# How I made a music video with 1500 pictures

Some people ask me how I've made the glitch animated music video. This is the process. It took about 2 months and 1,500 drawings, a lot of other stuff, so this is a step-by-step breakdown.
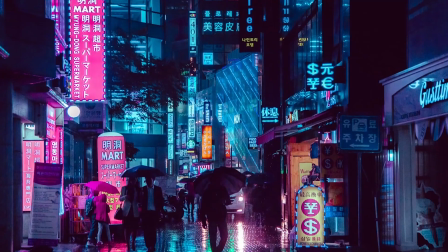0:11 So the first thing I wanted to do was get the concept right. I wanted a neon noir kind of style, which is pink and blue colours, and I wanted this in kind of an urban setting.
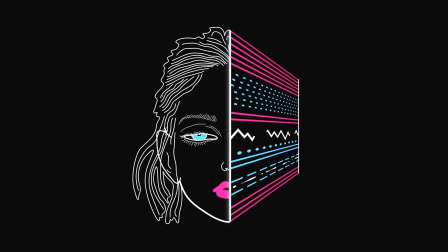0:20 This made sense as the animated artwork had those colours in there as well. So due to lockdown, I had to film this all in my flat.
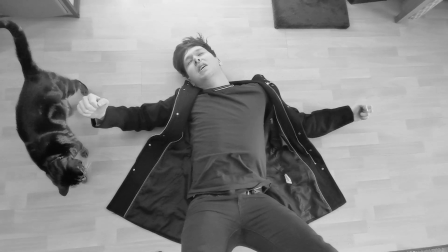0:27 I had to dance around in my front room looking like a bit of a dick, trying to perform as if I was on some kind of big stage and getting harassed by the cats every few seconds.
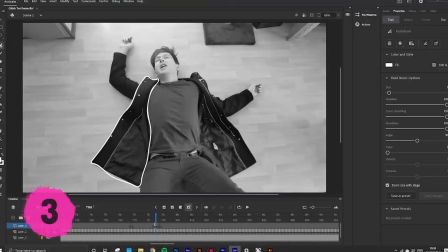0:36 It didn't matter that the quality of this was poor, as I was going to trace over it later. The next stage was pretty much the thing that nearly killed me off and took about 2 months of work,
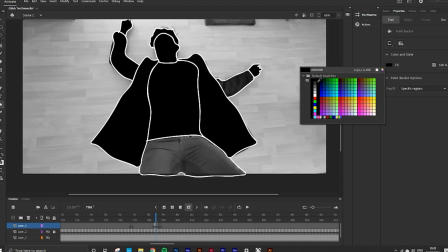0:44 and that was tracing every single frame one by one to create the animated version of myself.
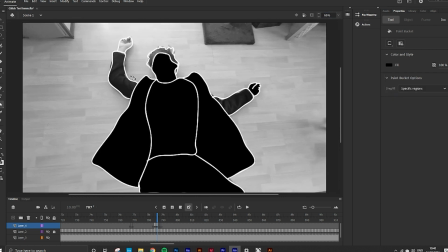0:50 I was working at 8 frames per second. So I'd trace one still image, fill in the gaps, move on to the next one, and continue this for the whole thing.
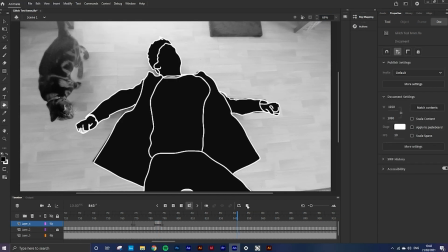0:58 I definitely recommend having another screen with something to binge watch and lots of snacks to keep sane.
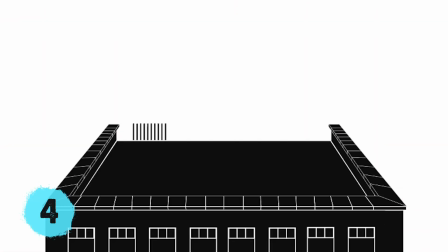1:04 Once I'd fully animated myself, I had to think of some kind of stage or setting to put myself in.
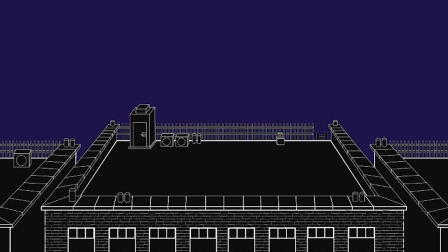1:09 I thought a city rooftop would look kind of cool, so I drew that in Illustrator, sticking to the line style that I use for all the HUDSUN stuff.
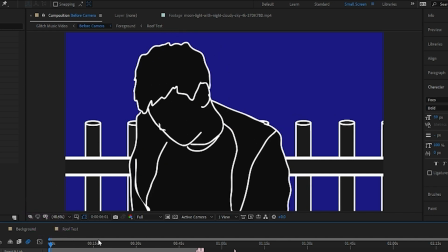1:17 Then I had to combine all 3 programs of After Effects, Animate and Illustrator, and I was able to place myself on that rooftop and combine it all together.
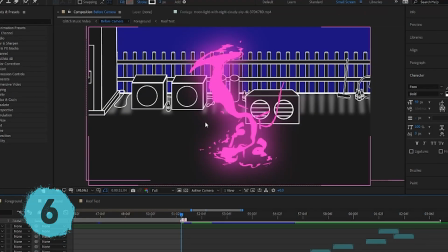1:26 Next I wanted to inject some colour in that I'd seen on that neon noir style, going with the pinks and the blues,
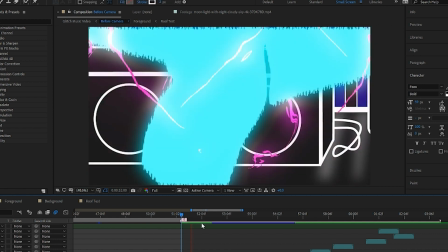1:32 and added that to the drop down parts of the instrumental where things could get a little bit more erratic and colourful.
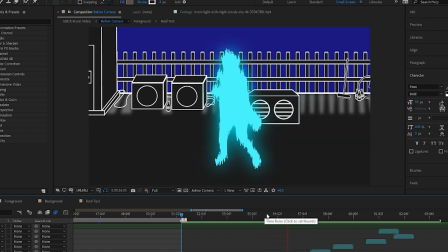1:38 I also added a colour overlay to myself with some kind of glitch effect and all sorts of glowing and electricity marks to make this look a bit more interesting.
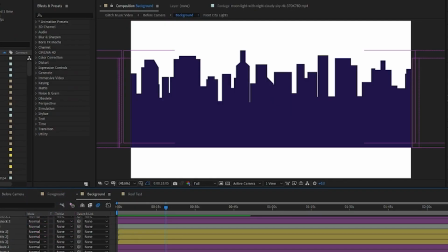1:47 To add depth to this video, I needed to have an interesting background. So I began to draw a cityscape background that had lights that were switching on and off randomly.
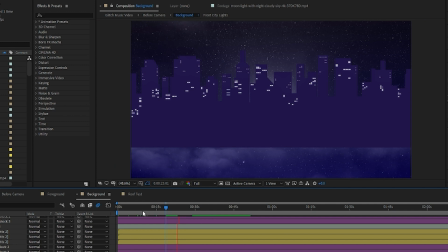1:55 I also added some clouds and stars that were moving to bring this whole scene to life a little bit more.
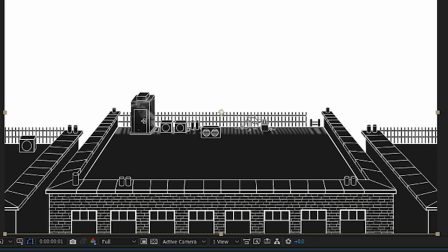2:00 I also felt at this stage that everything looked a little too clean, so I added some grunge effects and textures to the rooftop to roughen everything up.
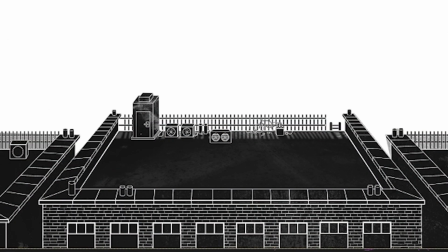2:08 To create more movement in the scene, I added some fans to the roof that were spinning at all at different times, and added smoke effects to all the chimneys that were on the roof,
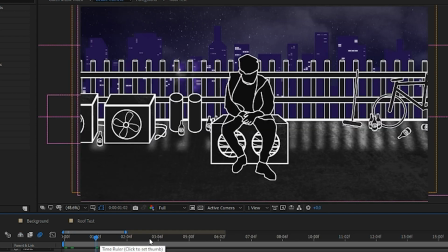2:17 which pretty much f***ed my computer memory but looked way better in the mix.
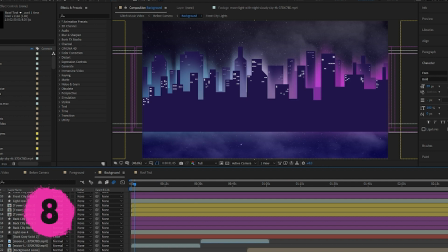2:21 The thing that had the biggest impact on making this look interesting was adding lighting to the background and foreground.
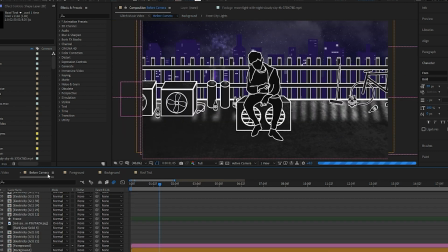2:27 Using those neon colours again, I've added various lighting that was all moving in the background, which really brought that city to life.
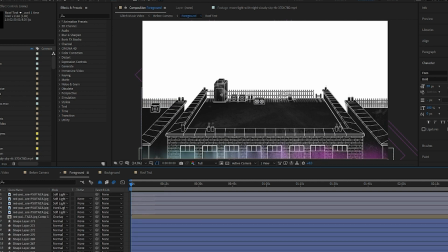2:34 I also added lots of lighting in the foreground to blend the whole thing together.
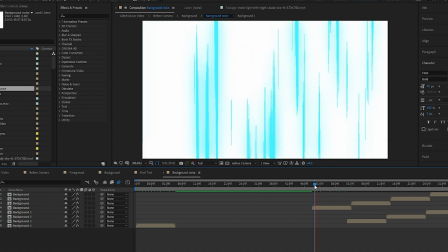2:38 At this point I had the idea to also add some anime style lighting effects to the background during those heavy drops,
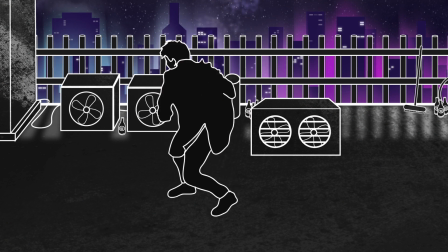2:44 just to create again some more energy and make it just look a bit crazier. So this was all pretty much there now.
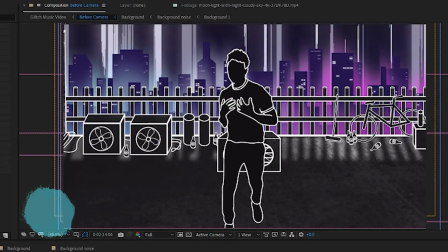2:50 I just wanted to add a few extra things to make it look a little bit more interesting, so I added the rainfall towards the end to add a bit more drama to the scene,
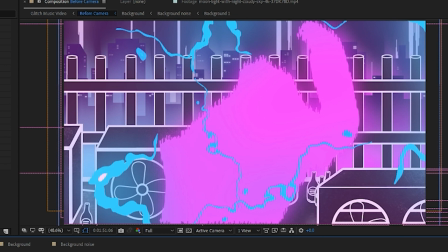2:58 and I've added lots of flashing lights and colour overlays to blend everything together.
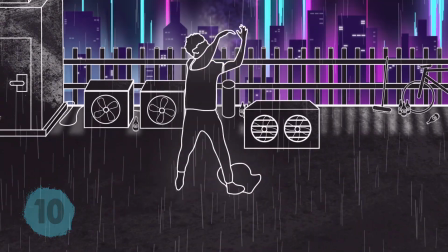3:04 I also added a lot of camera shakiness and movement to make it feel like someone was actually there filming the event. So that's a simplified version of how I made that video. Thanks for listening to it and watching. I wouldn't recommend trying to do that unless you knew how many hours you were going to have to put in, because it can get f***ing boring. But I'm really happy with how it came out, so cheers.